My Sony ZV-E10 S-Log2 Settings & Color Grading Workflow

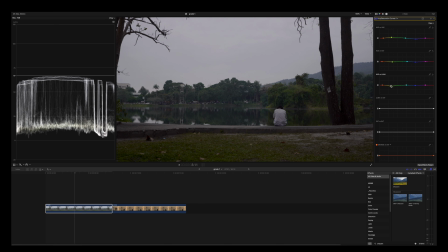Same thing I'm gonna do with the greens, just to add a bit more pop and contrast. And I don't like this purple magenta in here in the shadows in the trees, so let me see if I can select these colors and slightly desaturate them. I mean, change the hues and also select them and desaturate these colors.
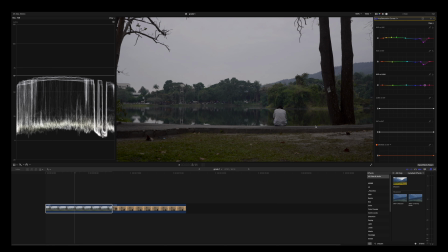And I think now the image looks a bit more balanced. And also I'm going to desaturate the shadows just to make the blacks appear more black. And also I'm gonna add another point just to make the transition a bit more gradual. This is before This is after.
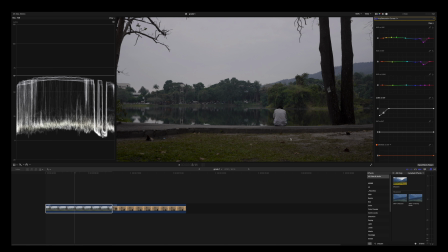Minor difference, but now the shot looks a bit more balanced with the colors and with the saturation and also with the luminance. Honestly, in some cases I would use this shot as is, but I can take some extra steps to make it look even more unique and special.
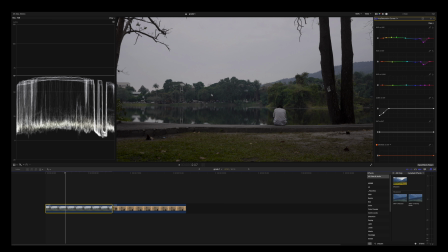So I can go two ways with this shot. One is to push everything towards warmer colors like oranges and reds, and the second one is a bit more moody with like teals and blues in the shadows and mid-tones. Let's do both actually. First, copy this clip to do two different grades.
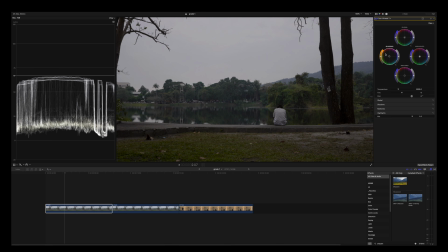I'm gonna add color wheels. Let's push the shadows towards orange red just a little bit, and also the mid-tones I'm gonna push quite heavily towards orange red, almost like magenta red,
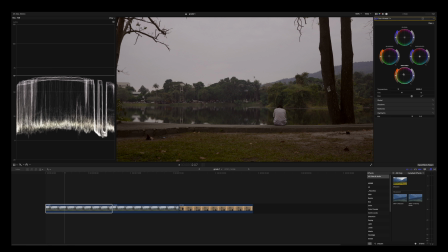just to give this image a bit more of a vintage vibe, so to speak. And the highlights I'm going to push towards red as well, red, orange. This is before, a bit more moody, a bit more blue, and now it looks a bit more vintagey.
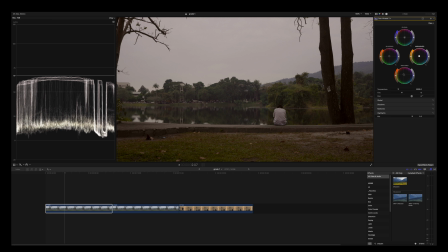Looks like it was shot in the 90s or something like that. But I can do further adjustments with color curves, and I'm gonna play around with the reds, greens and blues. So first thing, I want to remove slightly the reds in the shadows, just a bit. So it was here somewhere, and now I'm gonna push it towards green just slightly.
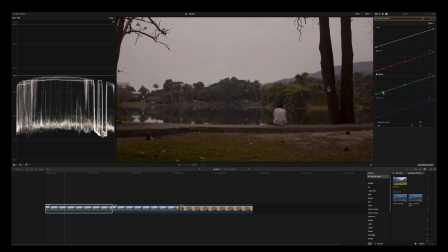And maybe with the greens I'm gonna add a bit more purple-like color. And maybe in the highlights I'm gonna push the highlights towards yellow a bit more.
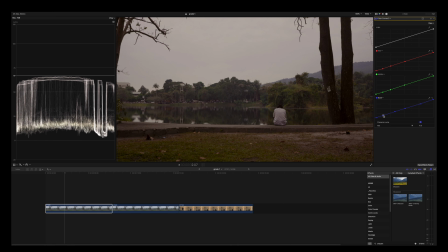Let's see in the shadows what I can do with the blues. And honestly, I think I'm done. I'm gonna leave it as is, because the more you play, the more you get confused with color grading.
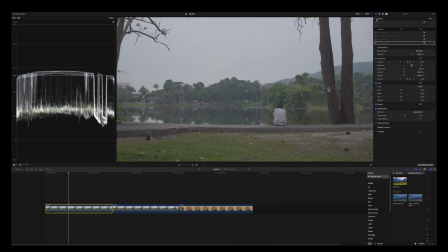So this is how we started, and this is the end result.
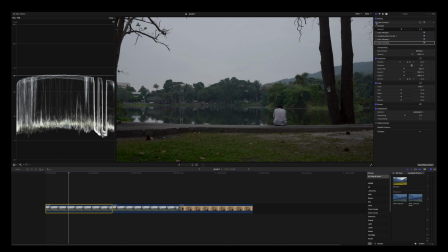Quite big of a difference. So first thing I did is I applied some contrast with color curves, then I added some sharpness, then I adjusted the white balance and also reduced the exposure in the mid-tones a bit. Then I played around with the hue saturation curves just to make all the colors a bit more muted and balanced.
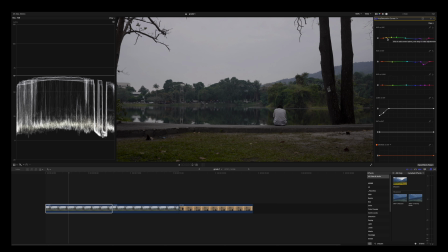I basically pushed the greens and yellows towards orange, and then I pushed the hues here in the purple magenta and also the blues towards purple, something like that. Reduce the saturation in the greens, in the blues, and heavily in the magenta purple.
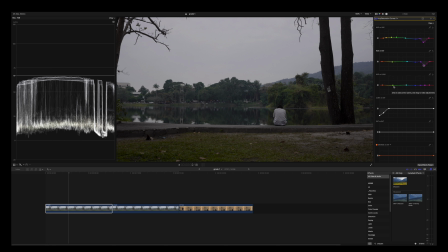And also I slightly decreased the luminance in the greens, blues, magentas, and purples. And I also decreased the saturation in the shadows just to make the shadows appear more black. Next, I pushed the shadows, mid-tones,
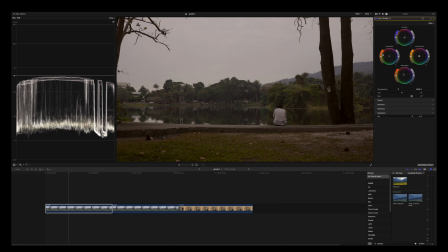and highlights towards warmer colors just to give this image a more of a vintagey, warm vibe. And finally, with color curves, I basically balanced the image to make it look a bit more balanced than before, because before it was just one color basically everywhere, and with color curves it looks a bit more balanced.
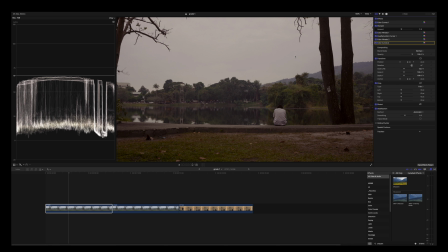We see some purple, like blue in the shadows, some yellow in the highlights, and in the mid-tones it's pretty much the same as the shadows.
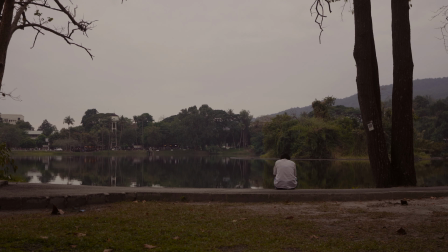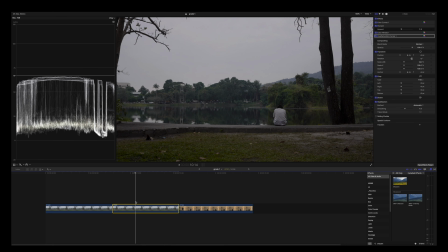Now this is the same shot, but I'm going to do something a bit different.